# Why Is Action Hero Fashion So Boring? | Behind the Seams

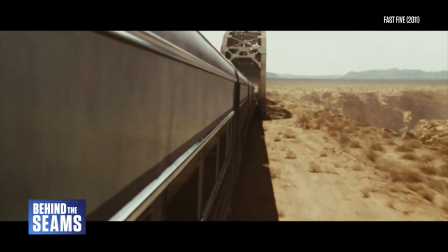Have you ever noticed that men in action movies all wear the same grey t-shirt?
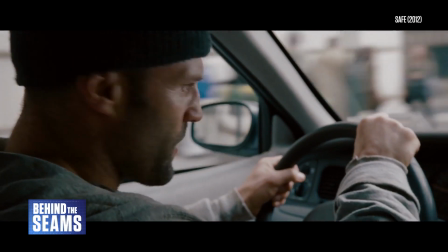This goes on, a lot of it is so people are gonna get hurt. Want that? Good.
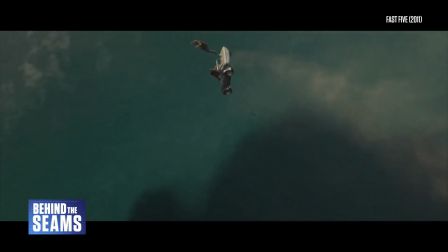Okay, that's a slight exaggeration. Sometimes the t-shirt is black or white, or he's wearing a grey suit, or a black leather jacket.
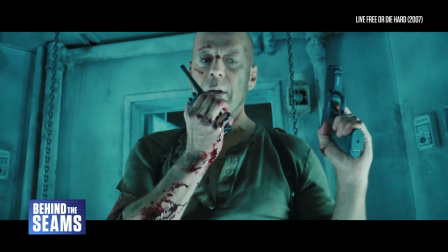But if you're watching an action movie set in the real world, and that movie has a male protagonist,
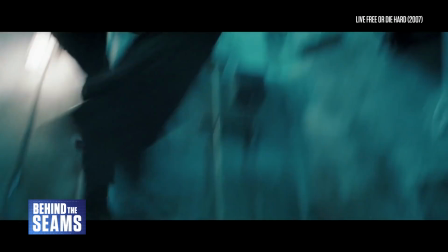well, that guy's outfit will be as boring as humanly possible.
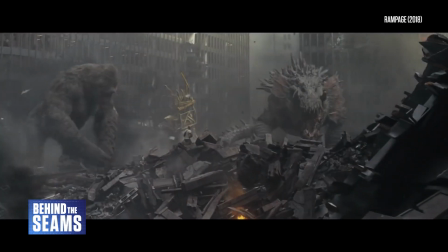And as a fan of costume design and action movies, I'd like to tell you why that sucks.
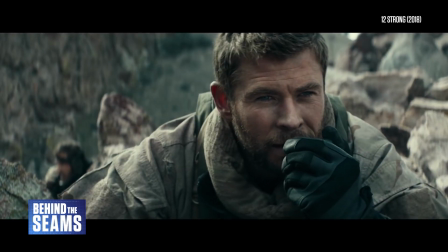Alright, let's do this, boys. Heads down, stay safe.
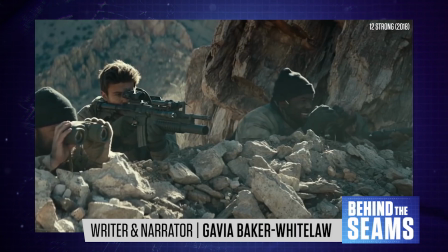Hi there, I'm Gabia Baker-Whitelaw, and this is Behind the Scenes, where we decode the world of costume design.
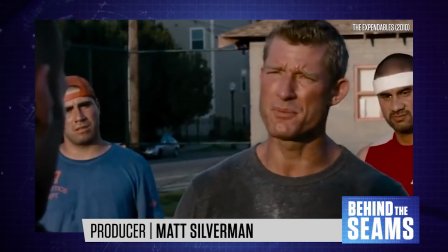Action movies don't feel like an obvious place for bold fashion choices.
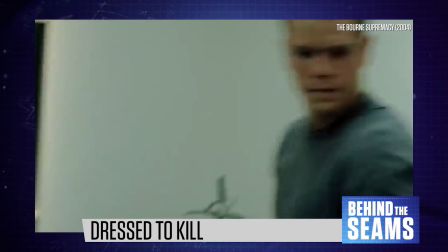However, if you really think about it, some of the most iconic action heroes do have really distinctive outfits.
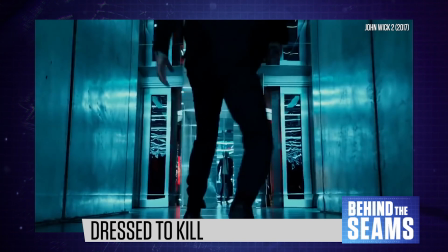John Wick doesn't necessarily have an unusual costume, but his tailored black suit is instantly recognisable in context.
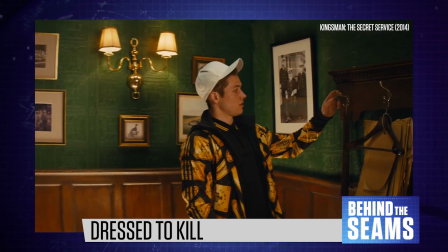And James Bond is a famously snappy dresser. Meanwhile, the Kingsman movies make a huge deal out of the main character's fashion sense.
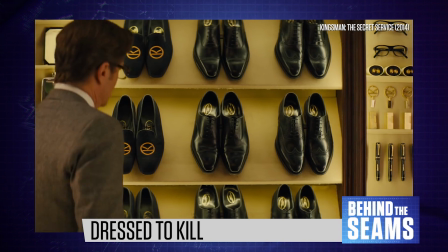Echoing the Audrey Hepburn movie My Fair Lady, we see a posh mentor teach a working-class protege how to act and dress like an English gentleman.
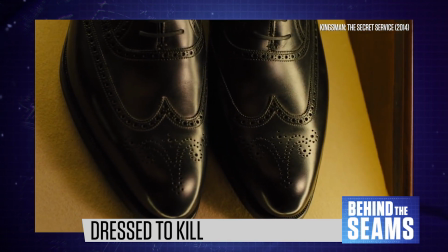This additional decorative piece is called broguing. Oxford's not brogues.
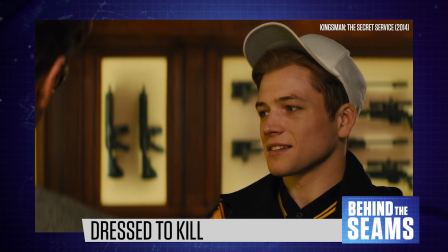Words to live by, Eggsy. Words to live by.
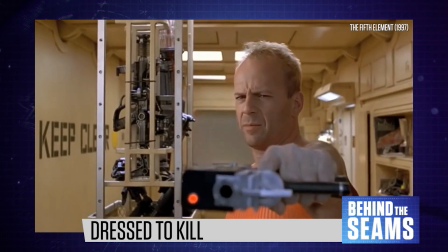I don't want to muddy the waters too much by discussing action movies that cross over into other subgenres like sci-fi, but Blade,
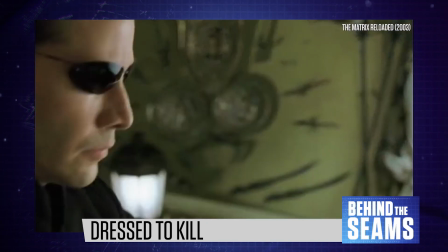Indiana Jones, and Neo from The Matrix are all obvious examples of action heroes with truly iconic outfits.
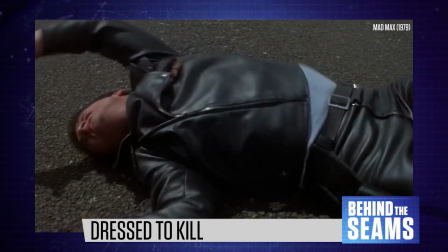Not to mention Mad Max, whom I discussed in my Fury Road episode a few weeks ago.
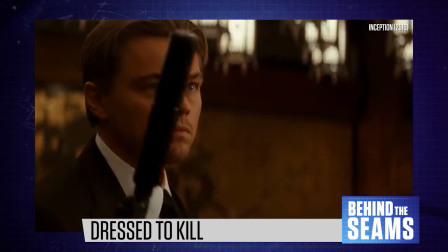Check the link in the description to watch that. Inception is another deceptively brilliant example of smart costuming.
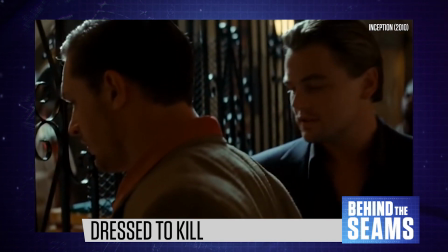This movie may feature a lot of men wearing grey suits, but costume designer Jeffrey Kurland paid meticulous attention to detail.
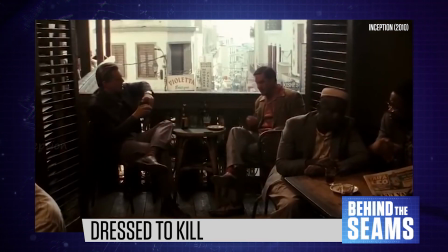Each character's personality shines through in their fashion choices,
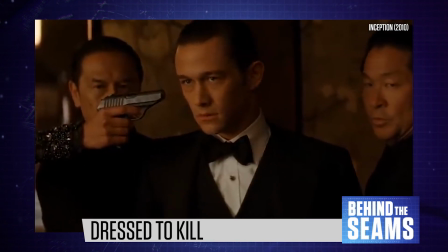from Joseph Gordon-Levitt's neat, modern menswear to Tom Hardy's more casual vintage style.
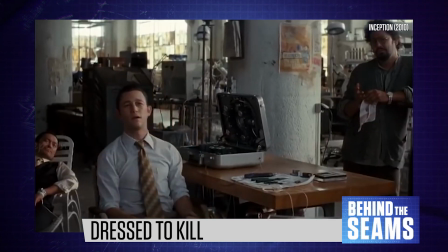I am impressed.
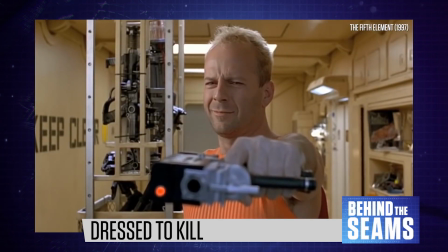A cool outfit can help us engage with a character, especially in a genre like action, where we don't learn much from the script.
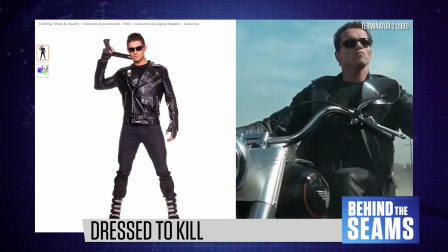It's also great branding. If we can recognise a character from a Halloween knockoff costume,
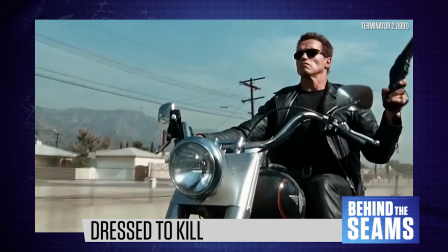which is definitely true for Indiana Jones or the Terminator, then that's a truly memorable design.
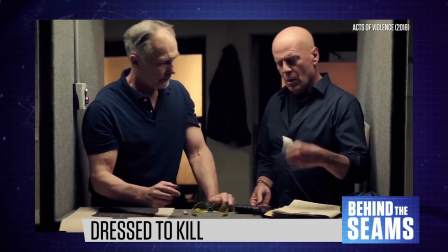But for some reason, Hollywood is obsessed with making male action heroes look boring.
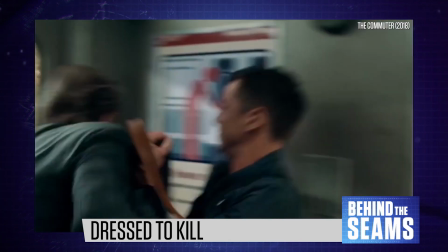There are dozens of movies where Liam Neeson or Bruce Willis wear a forgettable grey suit or a leather jacket.
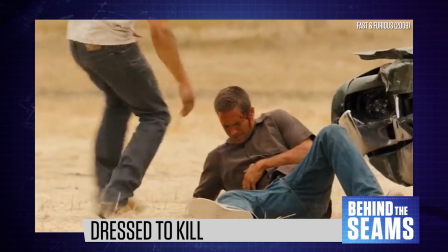It's like they're determined to make these men look as nondescript as possible,
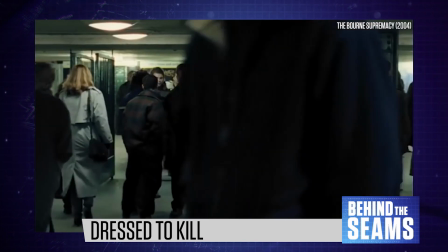but this only makes sense for a character like Jason Bourne, who's actively trying to blend into a crowd.
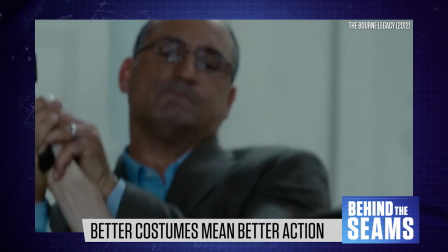At the risk of stating the obvious, movies are a visual medium.
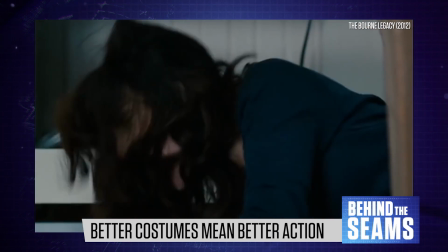If your main character wears grey, in a movie with a primarily grey colour palette, that makes action scenes harder to follow.
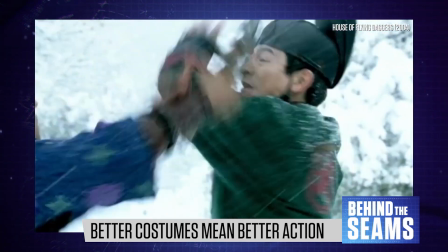I rarely notice this problem in East Asian martial arts movies, which often display more visual imagination than American blockbusters.
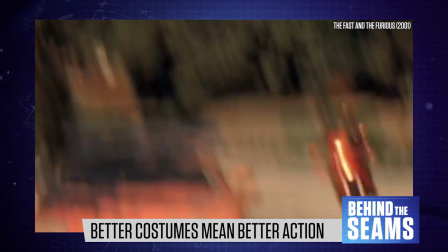Although you could make the argument that in the Fast and Furious franchise, the cars serve the purpose of costumes.
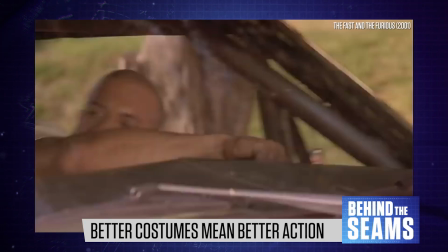Each vehicle is colourful or distinctive, making it easy to follow the chase scenes.
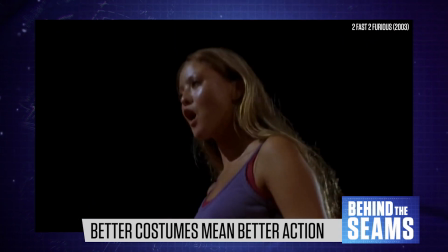Still, it's definitely true that female characters get more interesting outfits,
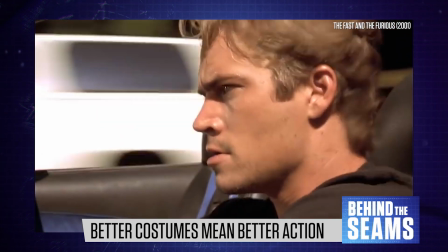while the guys are mostly dressed in black t-shirts, tank tops, and shapeless jeans.
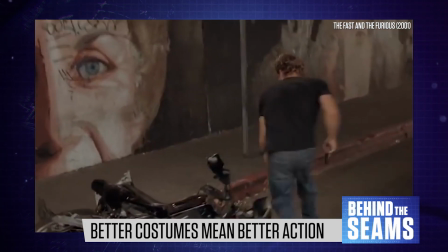They are barely even allowed to wear colours.
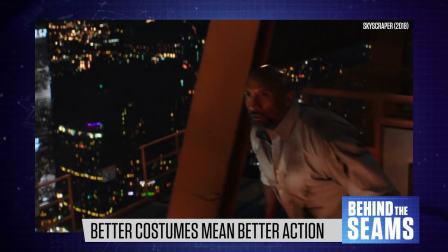To be honest, I think these bland costume choices are fueled by sexism and homophobia.
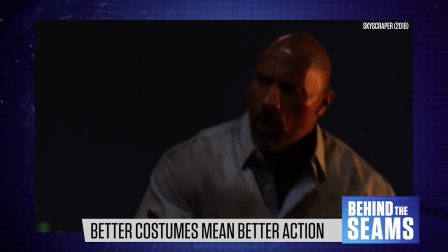Sorry, boys.
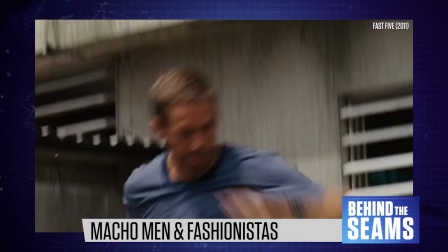There's a widespread belief that straight men shouldn't be interested in fashion.
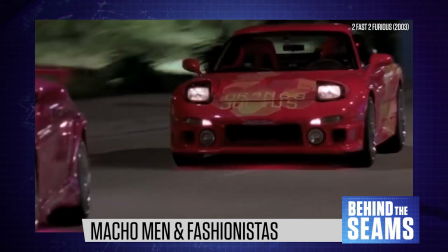And action movies are supposedly the most macho genre of all,
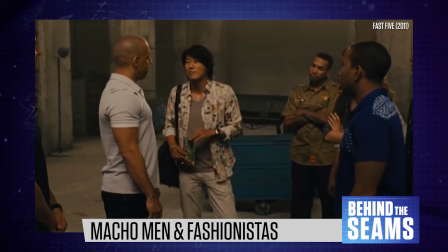conforming to a very conservative American view of masculinity.
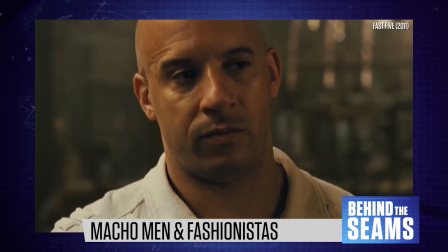You can see how restrictive this is in the Fast and Furious franchise. The main heroes all wear extremely simple, monochrome outfits.
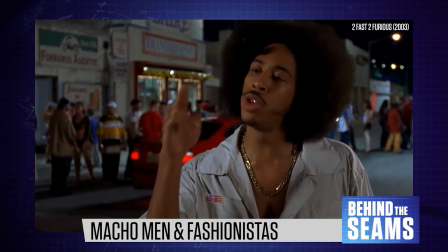Meanwhile, the secondary leads get more freedom to wear colours and patterns.
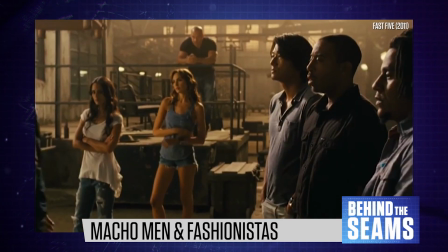The characters played by Sung Kang, Tyrese Gibson,
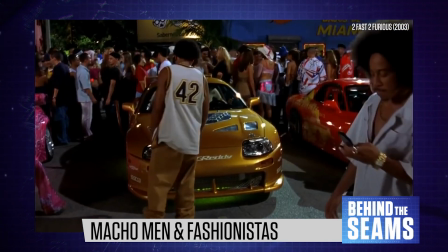and Ludacris are allowed to look more interesting because they play comedic or supporting roles.
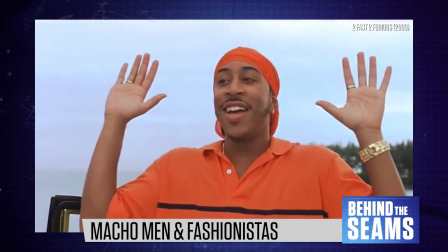Whoa, fellas. I know my tags are out of date, but damn.
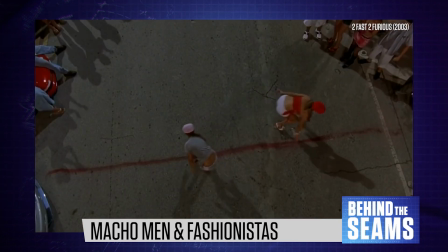By comparison, female action heroes have much more leeway.
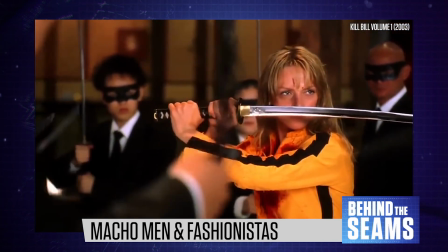In Kill Bill, Uma Thurman's costume is rightfully famous.
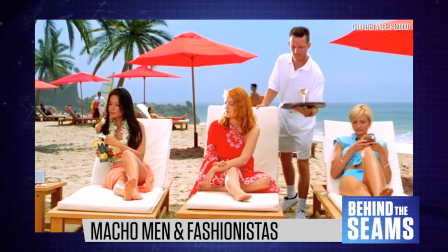In Charlie's Angels, the girls wear a wide variety of silly, sexy outfits.
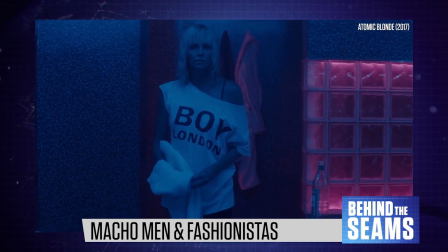In Atomic Blonde, Charlize Theron's character has a glorious wardrobe of designer clothes.
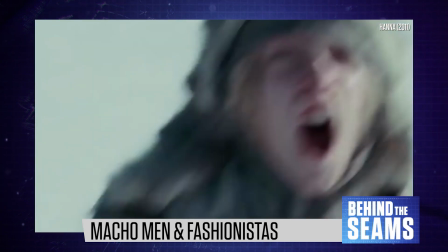And in Hannah, one of my favourite action thrillers, costuming plays a major role in the heroine's characterization.
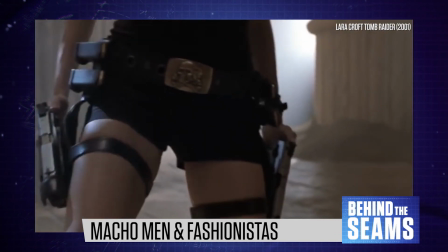Of course, female characters are also more likely to be sexualized with ridiculous, impractical outfits.
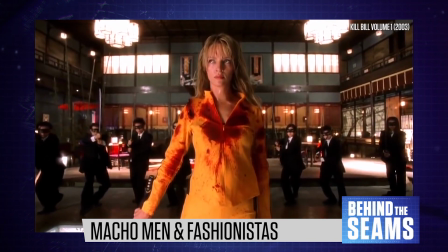But you can still see how great costumes contribute to the quality of a film like Kill Bill.
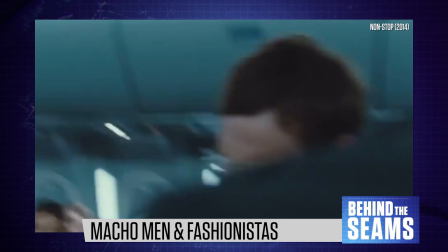By dressing men in boring outfits, Hollywood studios are intentionally making those films worse,
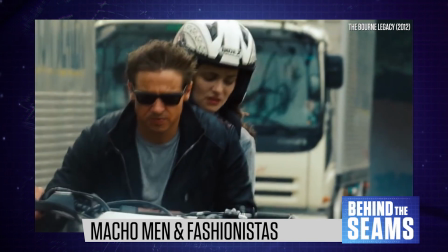and it's probably because they're scared of looking unmasculine, whatever that means.
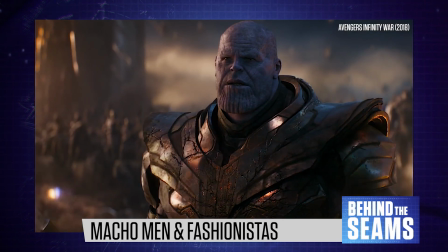Action movie trends go in cycles. At the moment, the biggest blockbuster action films are superhero franchises,
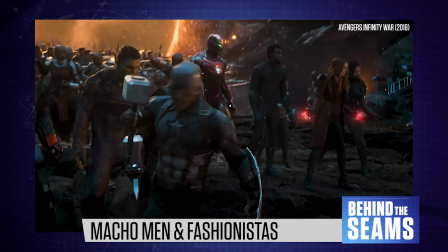while grittier movies try to copy Jason Bourne or John Wick.
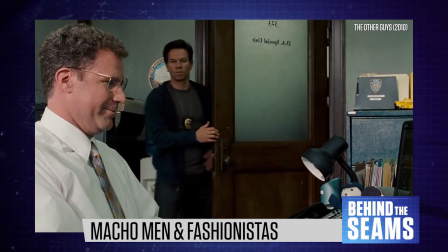A lot of these heroes work in the military or law enforcement,
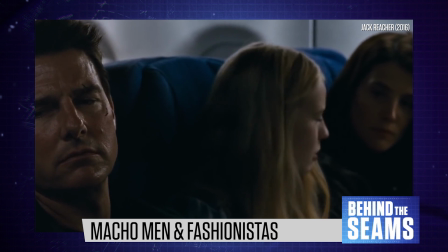and their job is to protect women, children, or the concept of American freedom.
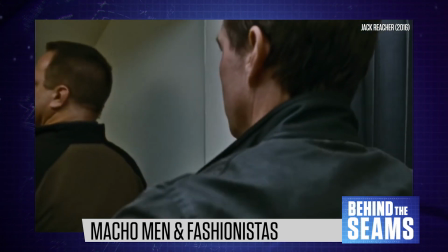Needless to say, they're always heterosexual.
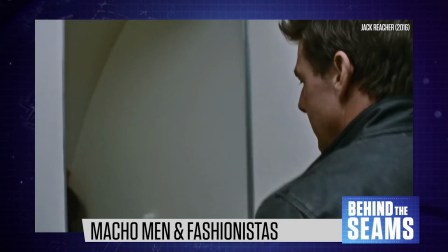Obviously, there's a lot more variety in the genre, but to me, a specific body shape is a defining element of this era.
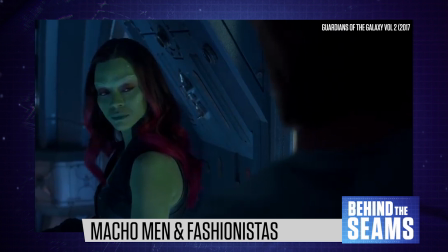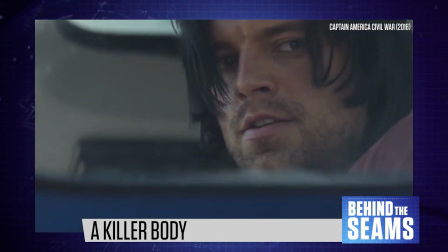Right now, male action stars have to be absolutely shredded.
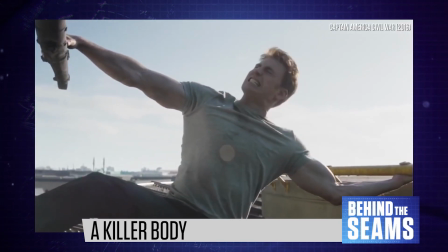To maintain the right physique, they have to follow grueling workout regimens,
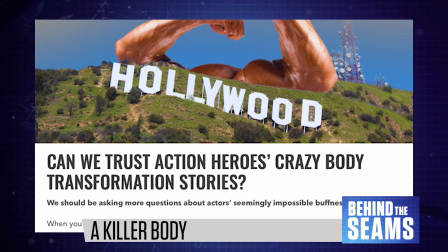and in some cases, secretly take steroids or human growth hormone.
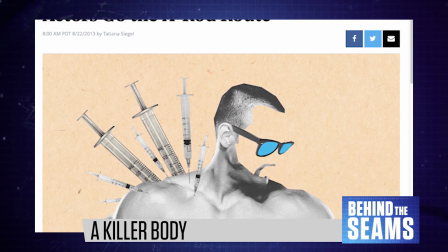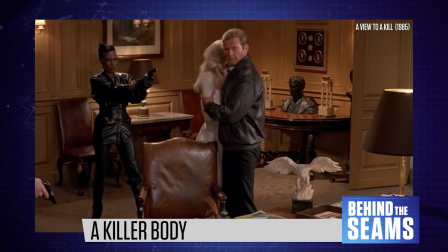But this wasn't always the case.
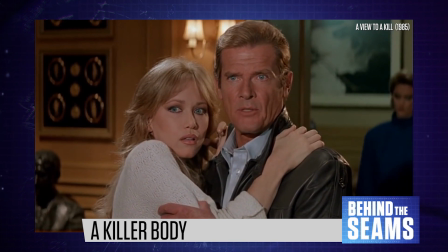In the past, actors could play James Bond or Batman without going on a zero-carb diet and working out for 3 hours a day.
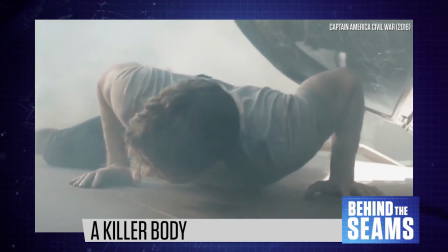But that's Hollywood's current image of what strong, heroic men should look like.
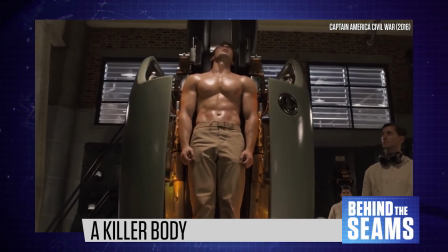Considering today's topic, this trend has a very ironic origin story.
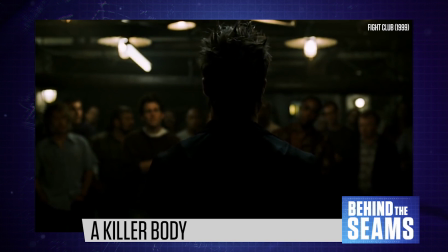And the 8th and final rule. If this is your first night at Fight Club, you have to fight.
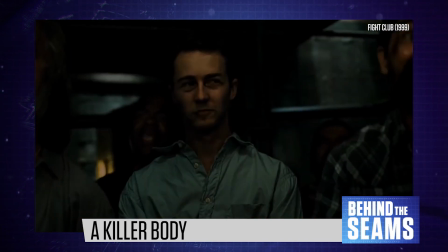While it's not really an action movie, Fight Club was the real game changer.
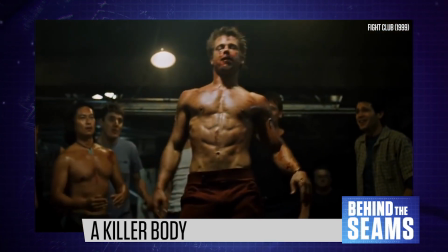To play Tyler Durden, Brad Pitt gave himself a lean, muscular physique, doing push-ups on set so he'd always look jacked on camera.
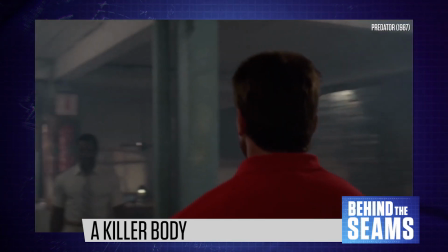This kind of bodybuilder look is impossible to maintain on a long-term basis, and in the past it was only adopted by actual bodybuilders.
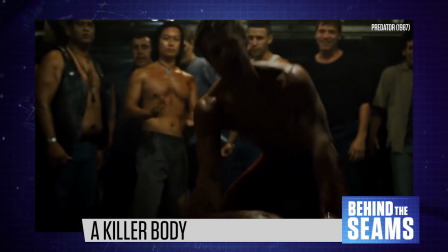But after Fight Club, everyone wanted to look like Brad Pitt.
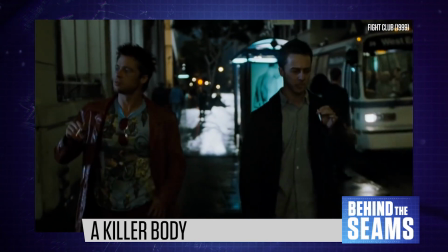I said this was ironic because in Fight Club, Tyler Durden is basically the opposite of today's generic t-shirt wearing action heroes.
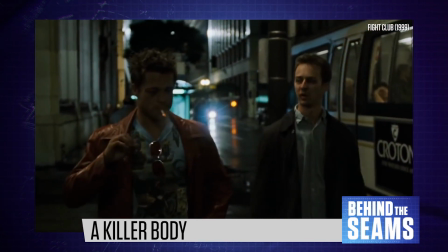He's flashy and charming, and his role is blatantly homoerotic.
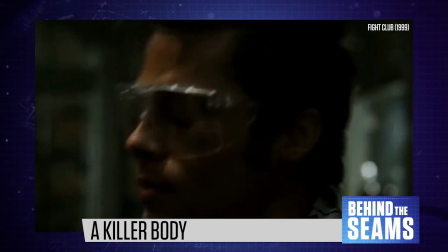The whole point is that he's more exciting and confident than the dweeby Edward Norton.
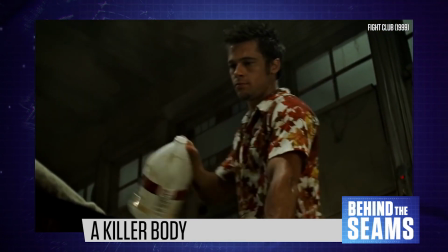But as an antagonist, maybe Tyler Durden had more freedom in his fashion choices.
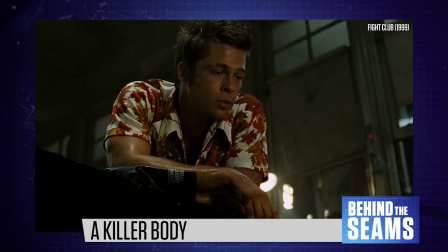Congratulations. You're one step closer to hitting bottom.